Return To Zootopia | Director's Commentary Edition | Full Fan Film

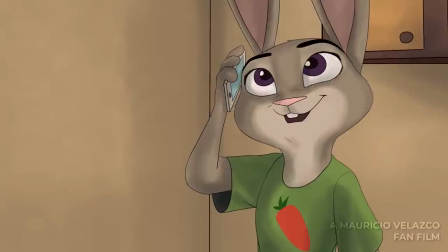16:35 Now, this scene was kind of frustrating because I wanted to constantly show the change in Judy's expression,
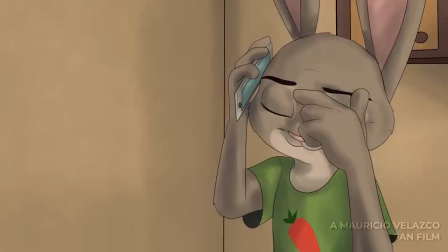16:43 and so that meant like multiple drawings. So this was really, really frustrating.
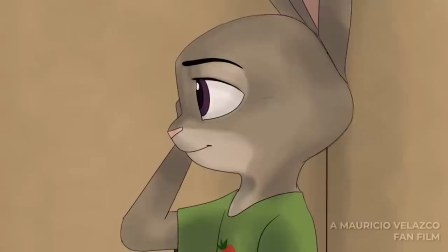16:47 It's like, oh god, like my parents are calling me and now they care about something completely different from what I care about. So that was something that I really wanted to showcase here.
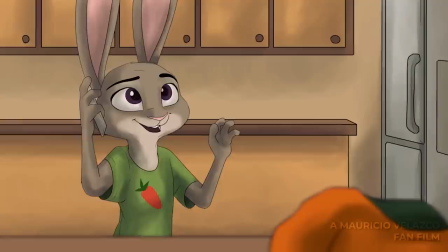16:59 So the Mother's Day plotline is actually supposed to be gigantically important in the original draft of the film,
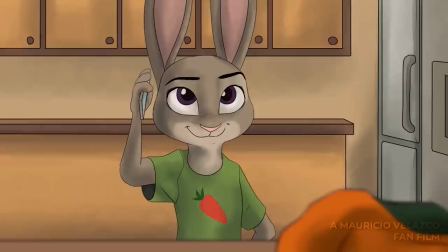17:06 but in the final draft it didn't happen. And the thing is, what I mean by that is that in the first draft of the film,
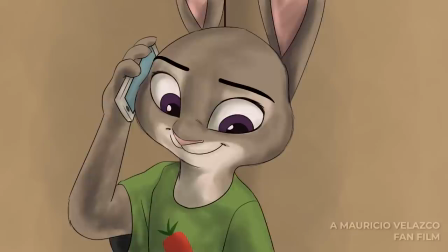17:16 Nick's mom, who I named Marion, was supposed to come up in the film,
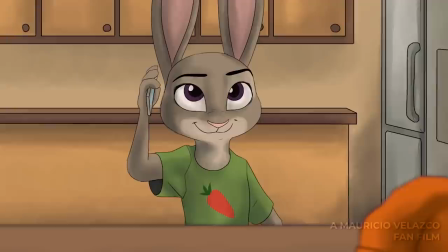17:20 and I had to delete her entire scene because pacing, and it felt really jarring.
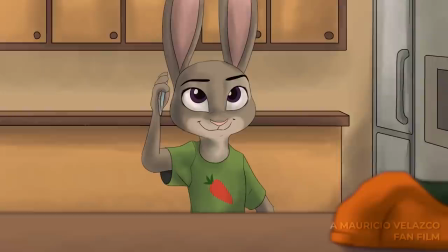17:28 It felt like it didn't have to be there, so she's only at the end.
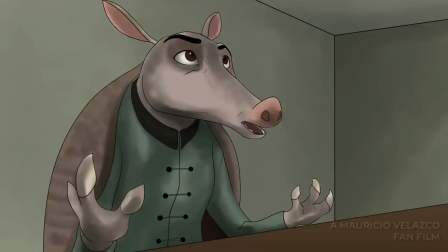17:32 And it kind of just leaves at a cliffhanger, so I think that was a little more successful than what my original idea was.
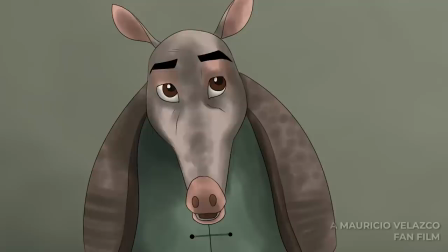17:38 But I do still have the drawings of her, you know, showing up, and I'll tell you later, because that's way later.
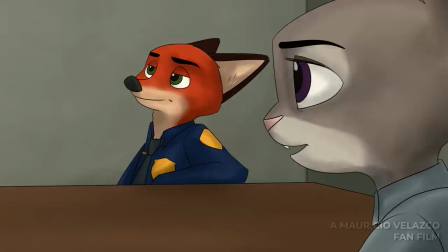17:44 So this was very hard to voice act. I have to voice Mr. Shell, and I don't know if it's obvious that I voiced him, but it is to me, because I voiced him.
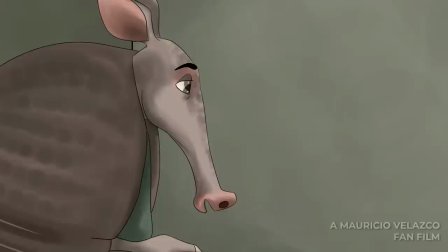17:55 I don't know at all how the police works, so I don't know if this is actually, like, something that happens, but, does it matter 100%?
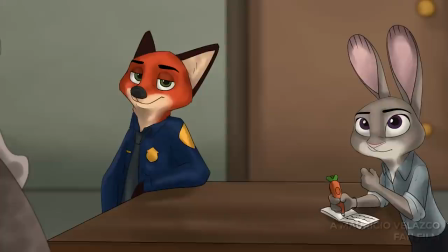18:04 Not really. Plus, you could say if this isn't something that the police actually do, like, just talk randomly to people, you could just say, hey, I mean, this is Zootopia, so laws are different, so whatever.
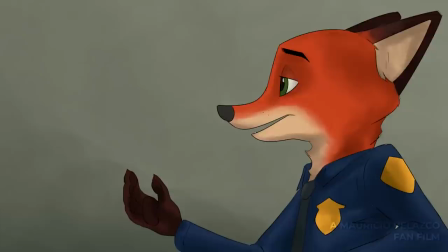18:16 Now, this isn't, whatever, like, an interrogation or whatever is going on, so...
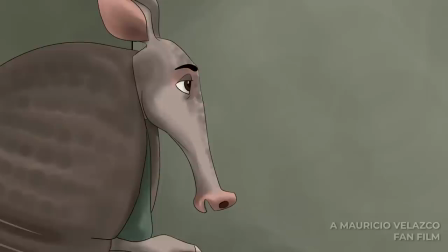18:23 I really liked the muted colors that I kept putting in this film,
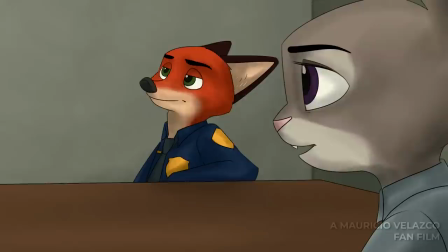18:27 and later it kind of gets a little more saturated, but it still kind of keeps its seediness for the most part.
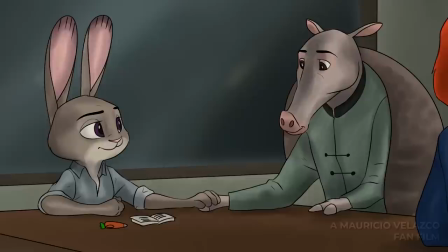18:33 Also, in the art, I used to use like a watercolor brush to shade the characters,
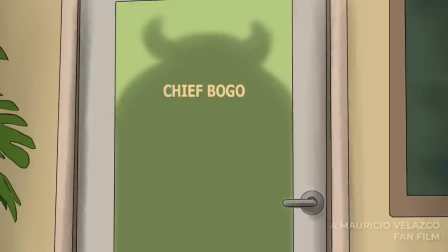18:39 and then I eventually shifted, and then I started just shading them with like an air paint, like I don't know what it's called,
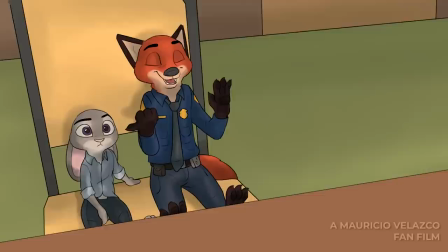18:46 but like one of those brushes, so it looks a lot smoother by the end of the film than like this weird patchy kind of coloring.
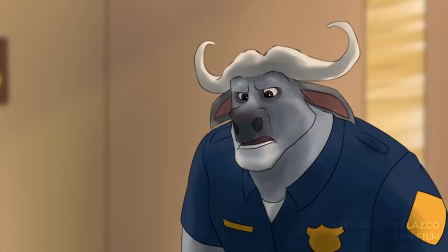18:53 So, you know what the hardest thing for me in this film was? Nick and Judy's height, and I had to alter Judy's height to be a little taller,
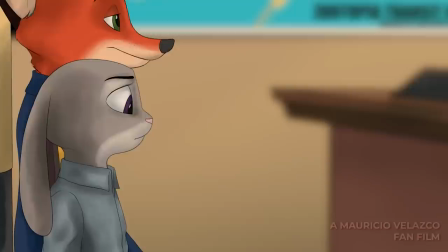19:02 and I made Nick a little shorter to have them be a bit more at eye level, because it was something that I didn't want to deal with,
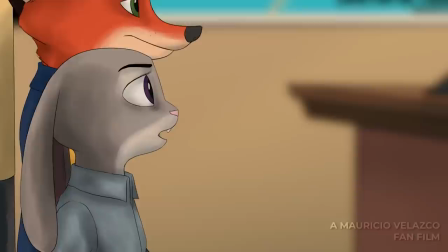19:09 and I was like, you know what, let's just shift them a little bit. It doesn't matter, it's a fantasy.
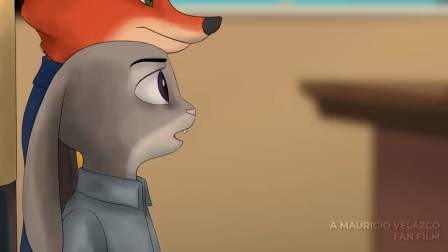19:14 And so there are some scenes where she seems obviously a little taller, like I think in the film, the actual film,
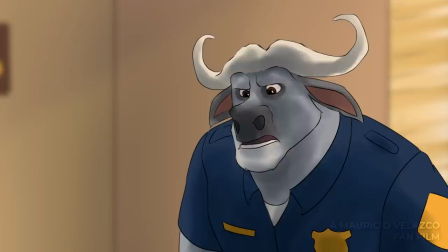19:20 she hugs Nick and she's at his like the middle of his body, but in this film she's almost at like his chest, so she's definitely a little taller and Nick is a little shorter.
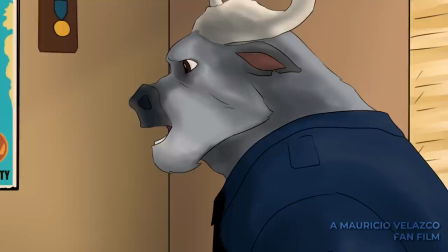19:33 In the actual film, I wanted it to be a little bit easier for people to understand, so Bogo here says, no, you can't join,
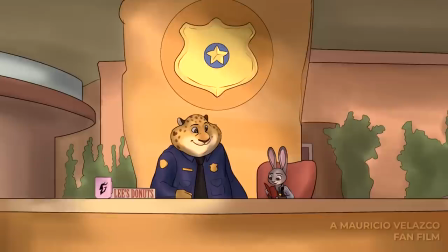19:44 this investigation. So Nick and Judy are like, yeah, we're going to investigate it on our own either way.
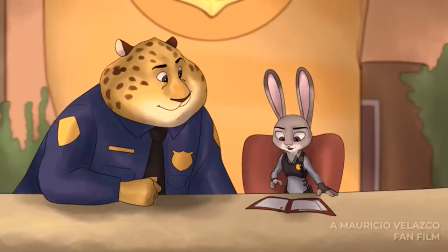19:49 While in the series version, they just, they're told by Bogo, yeah, you sure, you can investigate, so.
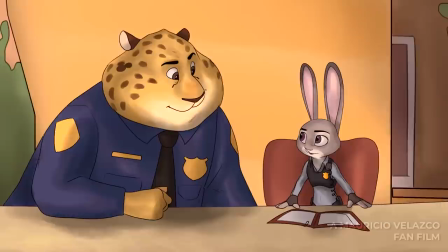19:57 And in the film version, it actually makes more sense because then Bogo, it makes more sense for Bogo to be mad at them.
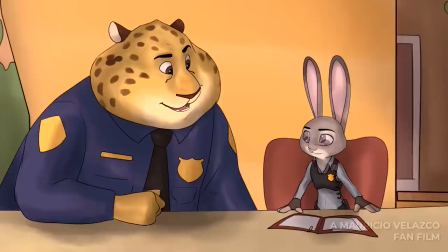20:03 And again, it goes into their kind of rebellious nature, which again leads them to start their investigation firm at the end of the film. So,
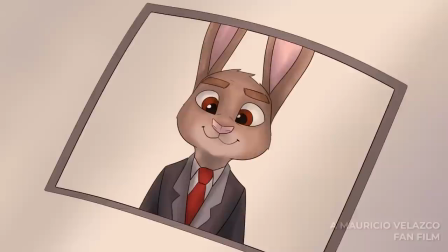20:12 I really liked drawing this shot, but that shot is essentially like copied from a still from the actual film,
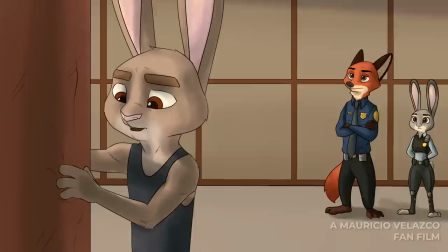20:20 so there's that, but it looks good. This was hard. This was kind of hard.
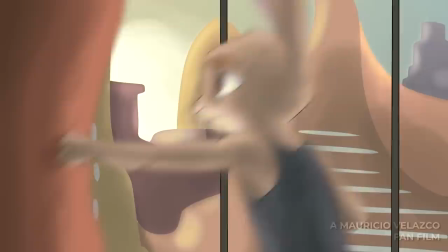20:25 I wanted to, you know, it was supposed to be Miles Walker's room,
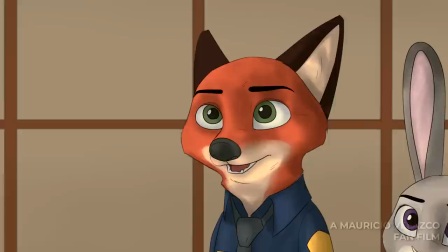20:30 and there's supposed to be this gigantic background, and it's supposed to be really beautiful, but at the end of the day,
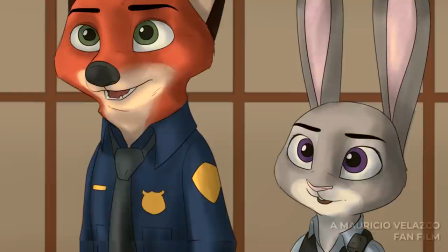20:36 I was like, does it really matter? I don't want to draw so many dumbbells, so I just kept it like this empty room.